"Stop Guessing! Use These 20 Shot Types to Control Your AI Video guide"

you want your AI videos to look like real cinema, you have to stop just prompting and start directing. The secret, it's not just the words, it's the shot types and the style. On this one, I will break down the 20 most essential shots that you need to know. If you're a pro or beginner, it doesn't matter. This is how you tell a story. First video of a series that I will be uploading to this channel. And again, this one is the first video, the most common shots that you need to know, and the next videos of the series will be about very specific styles. Alright, so let's begin. First, let's focus on the shots defined by the subject's position and size. At the highest level, we can just group all of these shots into a long, medium, or close shots, where you have a lot of different variations in between.
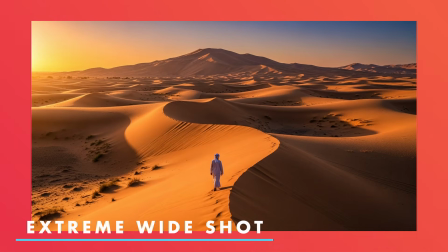0:49 Extreme wide shot. The point of this shot is to place the subject into a specific location or to establish the scale of the scene. The subject matters, but everything that surrounds them is just as important.
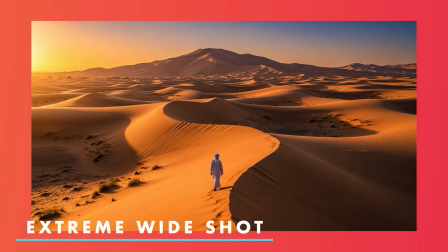1:01 In fact, the subject can be very small or subtle in that shot.
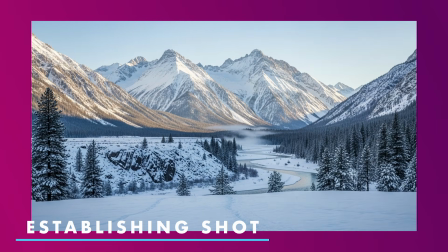1:06 The establishing shot. This is often confused with an extreme wide shot. It has a similar idea to establish mood, location, and time, but the main subject often isn't visible at all. Just to give you an example, on the movie The Revenant, you see a lot of establishing shots of the cold, harsh, hostile forest in the winter. This sets the mood before you even see the character.
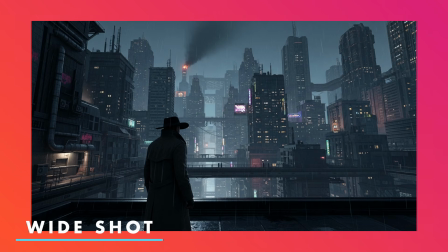1:32 Wide shot. Similar to the extreme wide shot, the location is still super important, and the goal is to establish the scene. The difference is that the subject's presence is much more dominant right here.
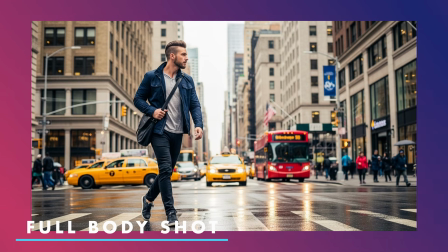1:45 Full body shot. Now this is simple. The subject fills or almost fills the frame from head to toe. The goal is to see the entire body. One thing I didn't mention is that every shot that you see right here was created on Whisk, which means that you can go to your computer, use Whisk because it's a free image generator, and then just recreate and practice every shot. Medium long shot. This one is simple.
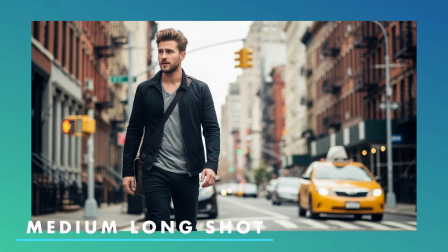2:09 This shot shows the subject from about the knees up. Medium shot, same as before but closer.
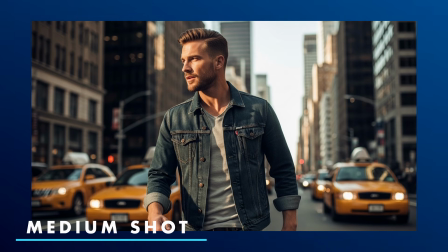2:17 A medium shot frames the subject from about the waist up. Medium close-up.
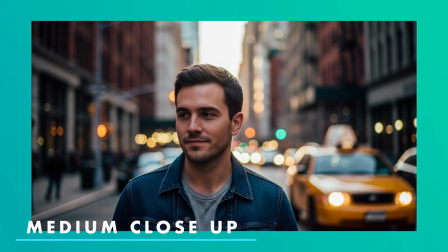2:22 This one moves in tighter, framing from the chest up.
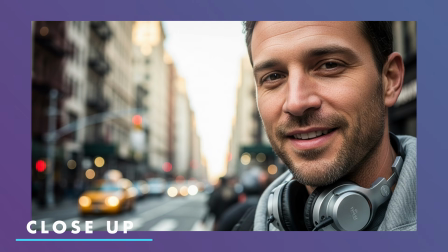2:27 Close-up. A close-up usually frames from the shoulders up, focusing on the subject's head or face. On most of these images, I'm using a subject as an example, but this could be anything. It could be a car, a dog, a landscape, a bug. It just could be anything, but the idea is the same.
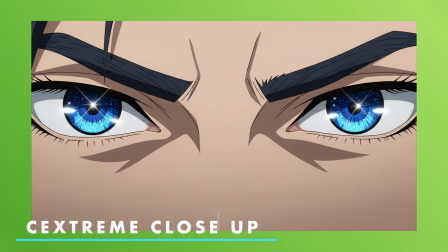2:46 Extreme close-up. It emphasizes a very small portion of the subject, like just their eyes or mouth. We've seen this a million times in westerns, Tarantino movies, and anime. With all of these examples, can you see the pattern? We started with a super wide panoramic shot of something, and then we are just getting closer and closer and closer to the subject. Now, these ones are the most common ones that you really need to know. Then within each, you have other types of shots.
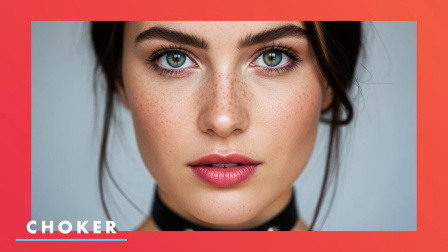3:17 The choker. This is a variation of the close-up, framing from just above the eyebrows and just below the mouth.
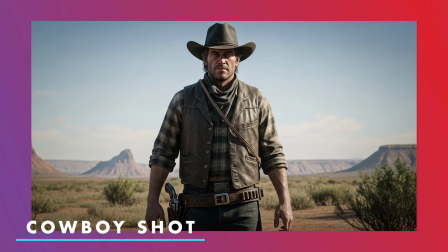3:24 The cowboy shot. This is really just a variation of the medium shot, but it gets the name from westerns because it's framed wide enough to showcase the subject and the gun holster. I mean, in a western, when you need to focus on the subject, if it's a cowboy, well, the gun needs to be there.
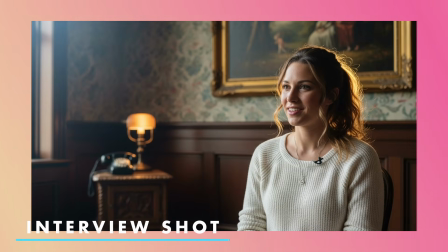3:43 Interview shot. The subject, it's not in the center. They're usually off to one side.
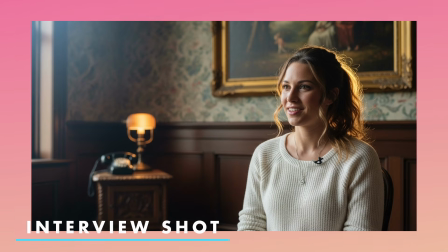3:48 Could be the left or it could be the right. Typically talking to someone just outside of the frame.
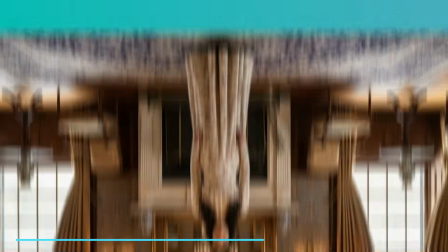3:54 Symmetrical shot.
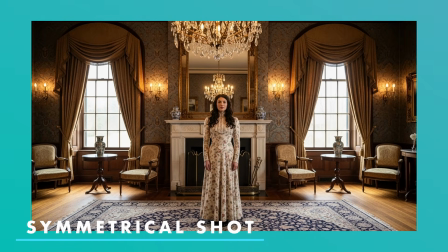3:56 The subject, it's placed directly in the center, and the background is framed to be as symmetrical as possible. You see a lot of this on YouTube videos, but if you want a more cinematic example, just watch a Wes Anderson movie.
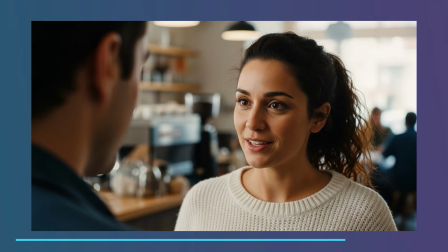4:10 Over the shoulder shot. This is a very common shot for conversations, where you are looking from behind one person's shoulder at the other person who is speaking. Coming up next, you have a few shots that became really popular mainly because of technology.
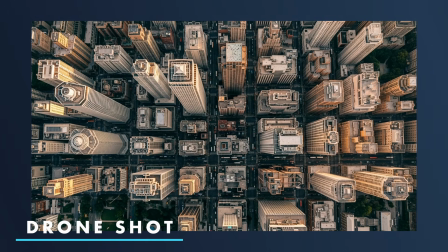4:27 For example, the drone shot. Nothing complex to explain right here. It's simply a shot taken from a drone, often high in the air. This is just one example. A drone shot could be anything because the angle could really change. The only thing in common is that the drone shot usually it's up in the air. If the drone is flying near the surface, well, that's a different type of shot.
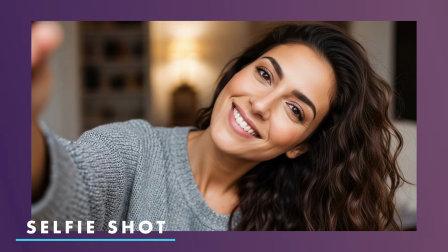4:51 It doesn't matter you're doing it with a drone. The selfie shot. This is really more of a style than a formal shot.
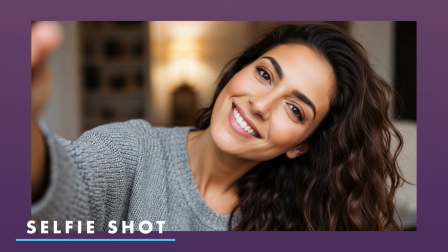4:58 As the name implies, It's what this subject is doing, which is filming themselves.
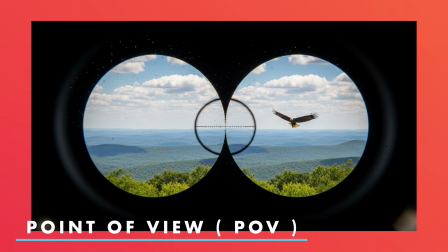5:03 The point of view shot, or POV. This shot puts the audience directly into the character's head, seeing exactly what they see. Think of this shot through binoculars or keyholes, or maybe a webcam.
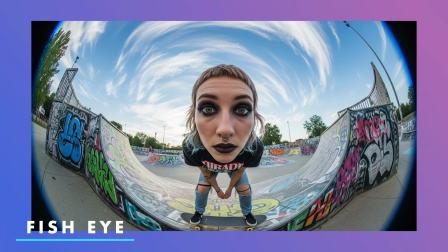5:18 Fisheye shot. This uses a very special lens to create a wide, distorted, spherical look. Now this shot is about the lens, and you have a lot of different examples. But on this video, I'm trying to focus on the most common ones, because you have a million different styles and lenses and shots.
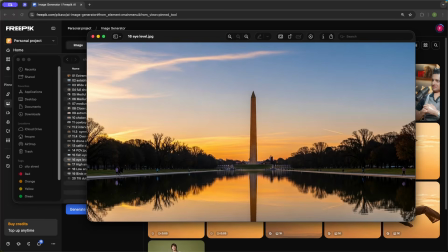5:39 Finally, there's a whole other group of shots based on the camera angle, eye level shot.
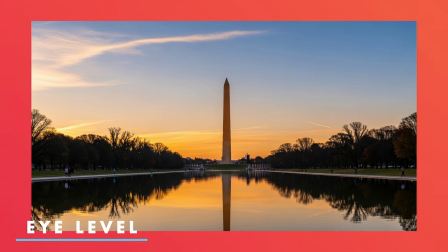5:45 Nothing special here, the camera is positioned at a neutral human eye level.
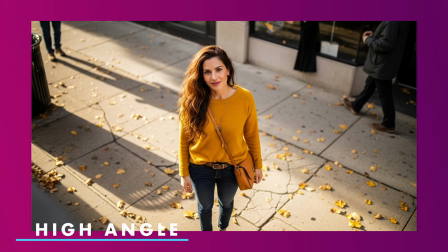5:50 That's why it's called eye level shot. High angle shot. The camera is placed above the subject looking down. This is commonly used to make the subject look weak or less powerful. Well, that's in theory, but in practice, it really depends. It depends on the context, the story, and the subject's attitude.
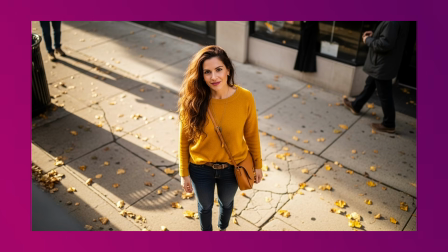6:11 If I take a look at the example, she doesn't look weak. It's because of her expression. If she was maybe crying or sad, well then yeah. But in this case, she's not.
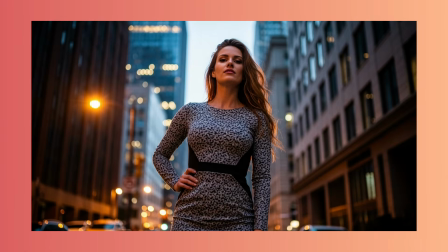6:21 She's smiling, so it's a different type of context. The low angle shot. This is the complete opposite.
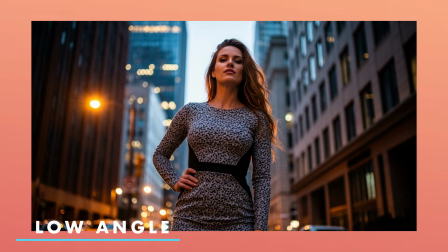6:27 The camera is below eye level, looking up. This makes the subject look big, powerful, and dominant. I gotta say, this is one of the most powerful shots. A lot of music videos, for example, use the low angle shot to make the artist look powerful. If you want an example, go and find Are You Gonna Go My Way by Lenny Kravitz. It's a fantastic song, but it's full of this type of shots. Why? Well, Mr. Kravitz is a short man. He's not big. And the bass player, the rhythm guitar player, and even the drum player, which is a she, they are pretty tall, and he's pretty small. So we need a way to make Mr. Kravitz look big, because he's like, you know, the main singer. Therefore, we use a low angle shot, and he is always or almost always in the center.
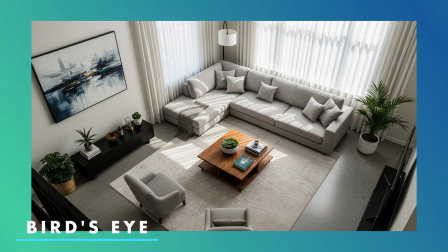7:19 Bird's eye view. This is an extreme high angle shot, looking straight down from the top.
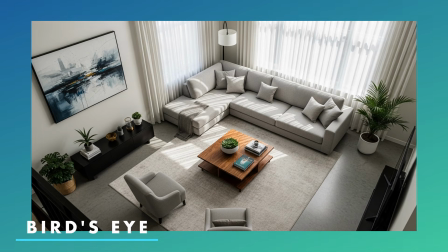7:26 It's great for describing a location and also showing how a subject moves through a room. A perfect example of this is John Wick 4. There's a gunfight scene, and I know the whole movie is a gunfight scene, but on John Wick 4, there's a complete sequence where the camera follows him from the ceiling as he moves from room to room. I gotta say, it's a fantastic shot. I didn't like John Wick 4, that much. I really liked the first one, but that scene just made the whole movie.
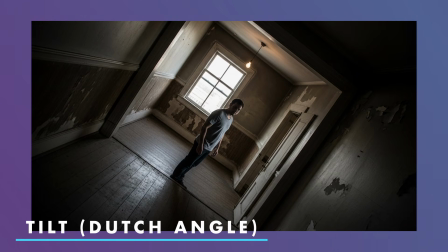7:59 Dutch angle or tilt. This is where the camera is tilted on its axis, so the horizon isn't level.